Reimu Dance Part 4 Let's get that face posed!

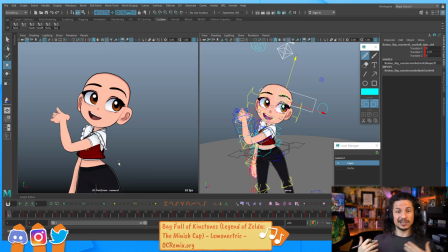4497s
So if you find that you're consistently over animating characters, try to one of the big things that over animating tends to feel like is the character's always moving. It's just moving. So let the character, when they hit a pose, hold a little bit and then go.
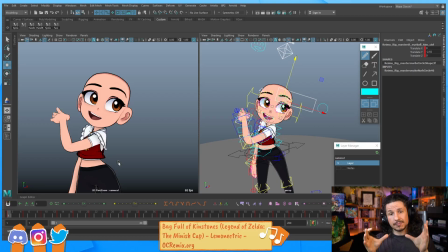4515s
Try to push those holds, really build those into your animation.
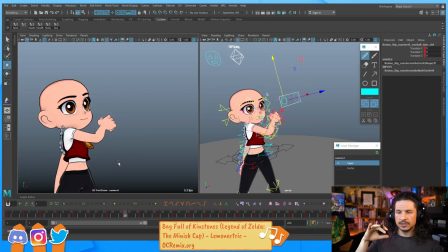4524s
Try to really focus on that element. It's tricky at first, but once you can get those holds in there, it makes a big difference. Holds, as much as animators, our job is to animate a character and have them moving.
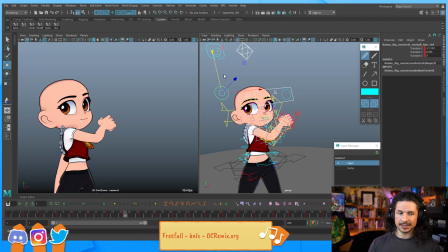4545s
What really adds appeal is when a character doesn't move at times. The pose is what they pay for, not the motion. Yeah, exactly. Everything comes down to the pose. Motion is just a way of describing something.
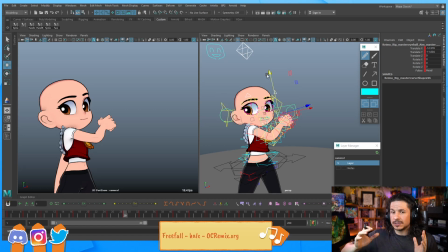4561s
But by having a character hold a pose and then really sell it and then move out of it, it builds contrast. It builds a dynamic feeling to the shot.
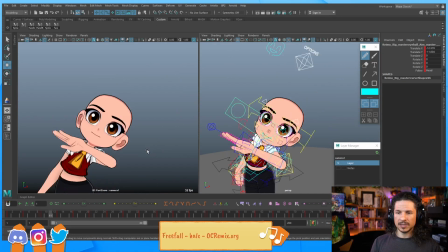4571s
So for example, as the character's dancing here, there's moments like right there where as the character's going,
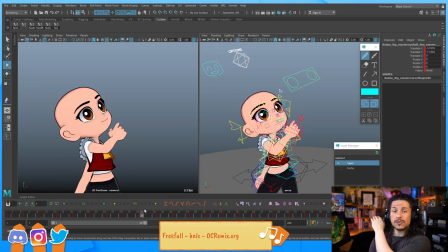4578s
they're really holding that pose. They're just doing this. They're still moving technically, but they're holding, and then comes through,
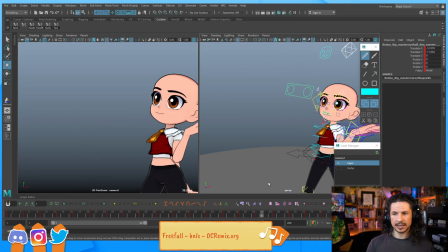4587s
and then we hold a little bit right here, and then it goes through again.
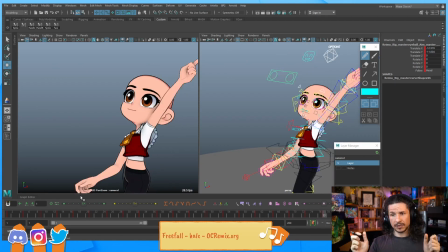4591s
So there's moments of holding a pose, which I could even exaggerate a little bit more,
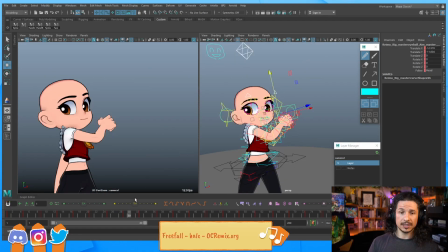4596s
but that's what's really going to help sell that overall motion.
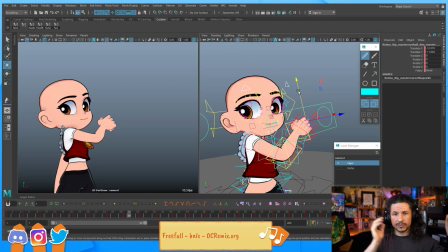4602s
If it's always moving, just everything's moving constantly, we're never going to have a moment to read something. Let's see. Just catching up with the chat there. Okay.
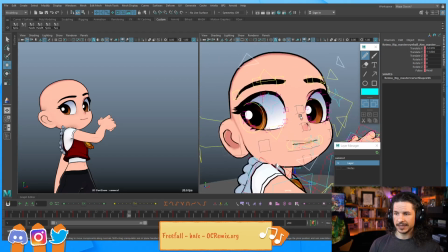4621s
So let's push this pose here. So I have a few choices.
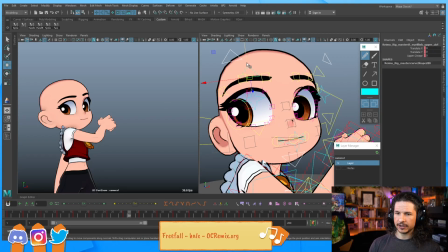4626s
She's changing her eye direction. So I could, oops, that's the eyelid. I could change the brows so that they kind of open up a little bit more this way. Or I can choose to keep them the other way. So we don't get the big, like a big switch in the brows.
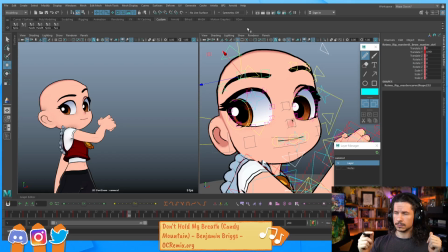4645s
One side, then the other. Every time I try to think about it, my brows don't work correctly. One side, then the other. We could do that switch, but I'm not sure if it's necessary.
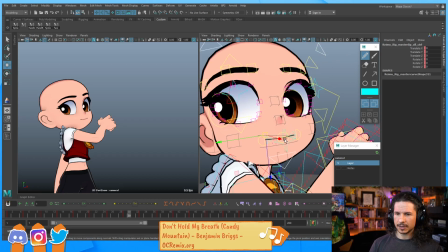4661s
What I'm actually going to do is I'm going to try to pose out the mouth and see where that leads us.
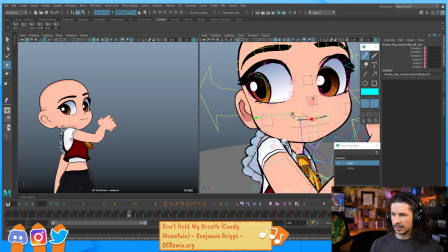4667s
Because the mouth, I think it'll look pretty good if we kind of bring it over here. Like, kind of bring it right over there. Really push that line of action to the face there.
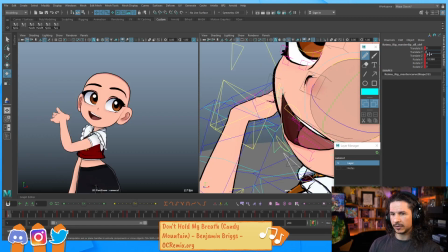4680s
And actually, this reminds me, I translated the mouth here. I forgot that this rig is better to rotate the mouth. So, the other thing is I also forgot to move it up a little bit more, because when you smile, your mouth goes up.
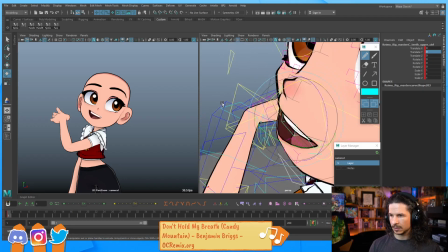4700s
Oops, wrong control. Mouth control. There you go.
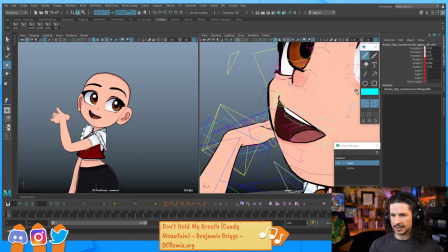4707s
Curl that down so we get that nice round shape to the teeth there.
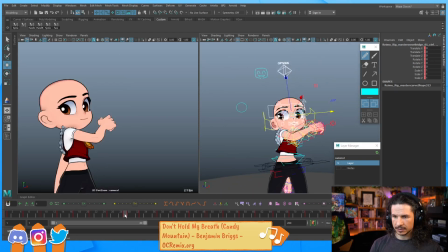4712s
Also, I need to remember, I think I'm posing it on the wrong frame there.
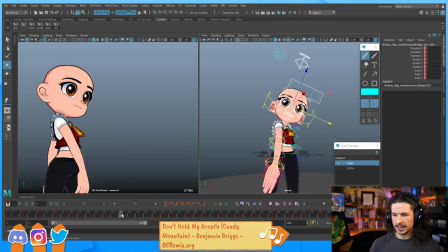4727s
Okay. So set a key on everything and let's start posing.
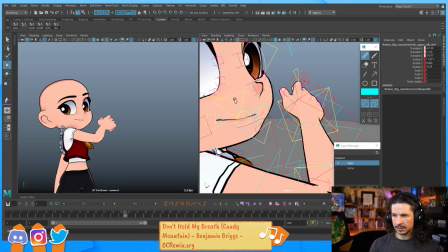4736s
So the teeth, let's hide that.
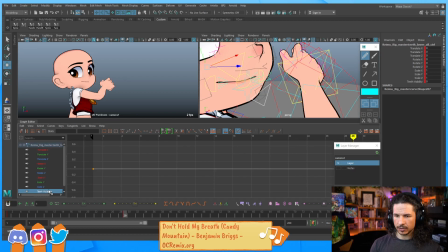4739s
Bottom teeth, I'm probably not going to see these in the whole shot, so I'm going to keep that off the whole time. Good.